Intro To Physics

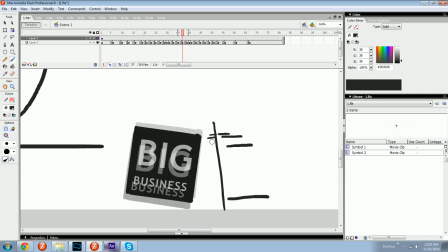And then as it heads back towards the ground again, it eases into falling, and over.
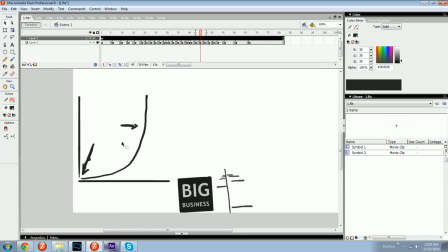It's just a bunch of different types of easing and differences in space over time.
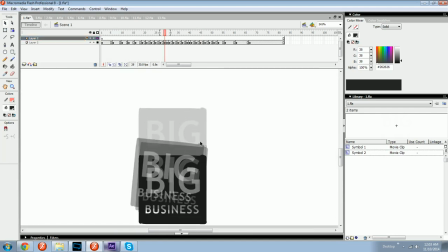And you may be wondering, why did you choose to make it go off to the side there?
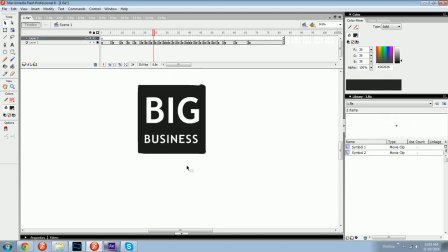Well, I could have not, and it probably would have looked fine just going straight up and down.
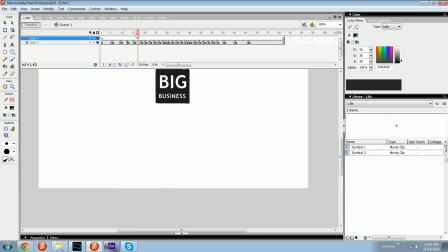But there's a lot of stuff in real life where when you drop it, it's not perfect.
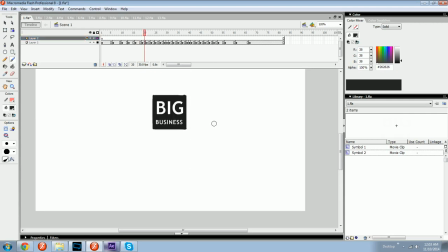It's especially, like, not perfect when it falls,
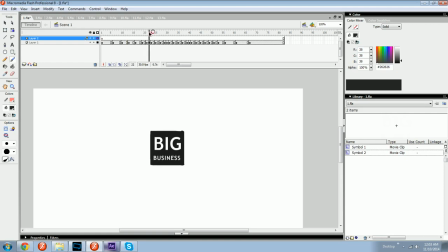and not perfect when it's hitting the ground, and the ground is almost never, ever perfect.
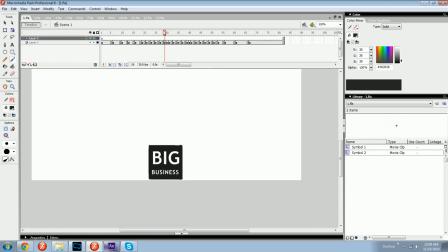So most things tend to pick an imperfection and go with it and amplify it.
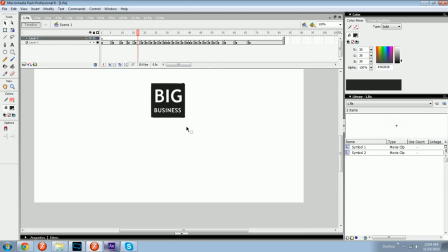And it kind of, I don't know, I'm trying to emulate real life to some extent.
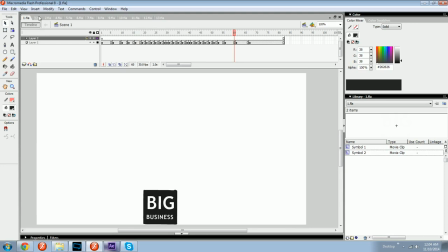But I'm going to move on from this example and talk about the next one, the bouncing ball.
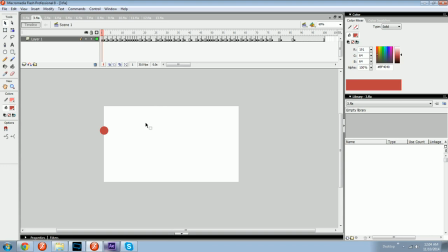Every classic hand-drawn and computer-animated, whatever what have you,
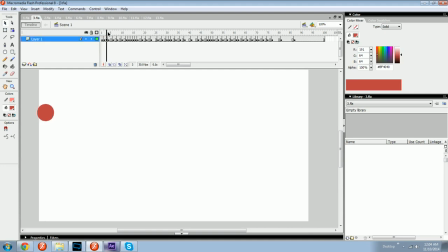uses the bouncing ball as a demonstration of how you might go about learning things. I've done a right quick bouncing ball here.
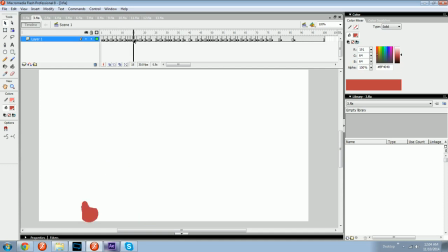Your ball may not have as much spring in it as it hits the ground, but, you know, it all depends. This could be a tennis ball filled with super balls. But what the bouncing ball does is it tries to show
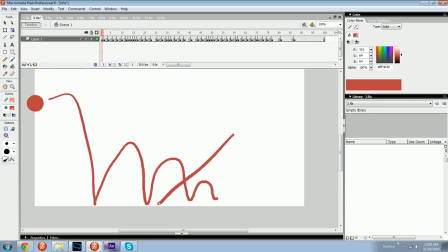momentum lost through, well, I guess it shows a lot of things, but it's showing how you lose energy the more you impart. Like, as the ball goes down, the first time it reaches this height
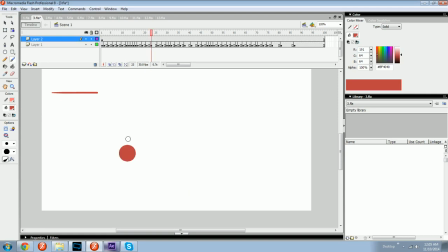because it's got so much energy, and then the next time it only gets to here, and so on and so forth. And if I did it right and it was bouncing in a vacuum,
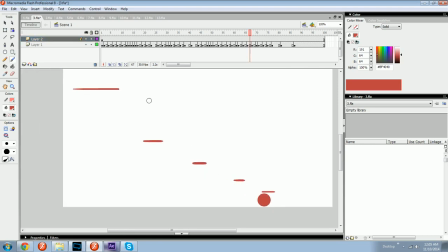then these would be some kind of equal whatever,
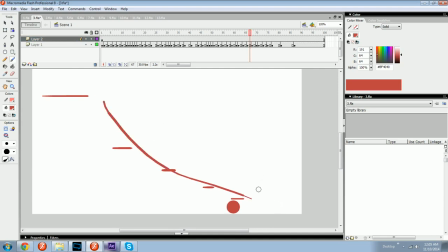like slope or some kind of graph. But you know, if you get pretty close, it'll look fine.
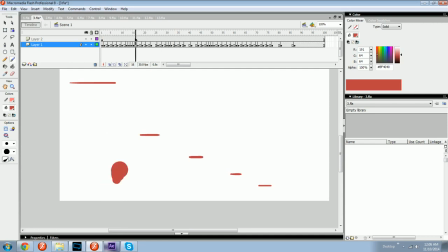Anyway, the idea being that each time the ball hits the ground, it loses some of its
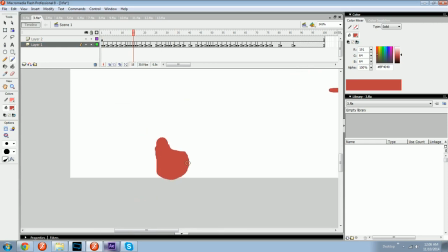power, energy, to squashing,
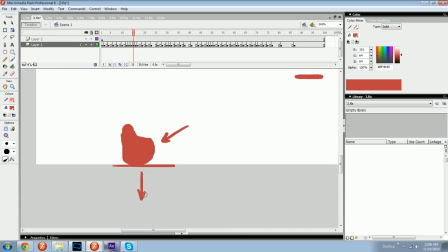and it pushes the ground downward as it pushes itself back upward.
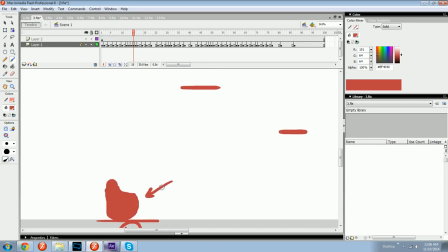So whatever it gave to the ground, it loses right here.
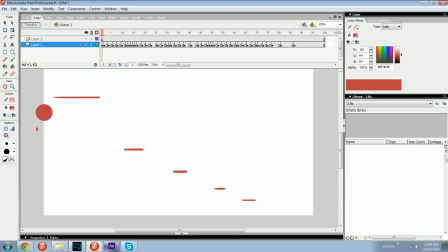Bouncing ball, try it out. You don't even have to go left to right. You can make it bounce in from this side. There's like everything. You search bouncing ball animation tutorial and you'll see 1,000.
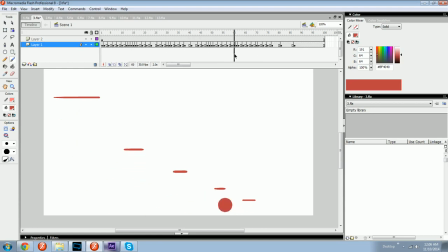Really what you're going for is something that looks smooth and looks realistic. The bouncing ball. There you have it. And then at the end, I like to make it roll a little bit,
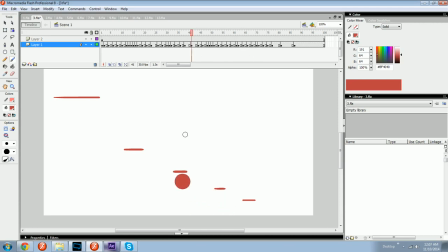as if to say it's run out of bounce, and all it has now is no more up and down, but only to the right energy. And there, you see it there. Bouncing ball. Hey. It's about bouncing. Moving on.
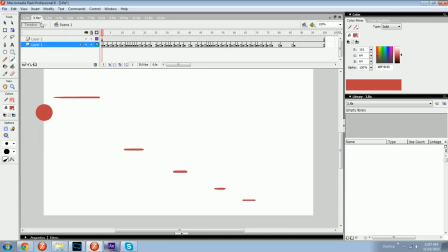I don't want to talk about the bouncing ball anymore.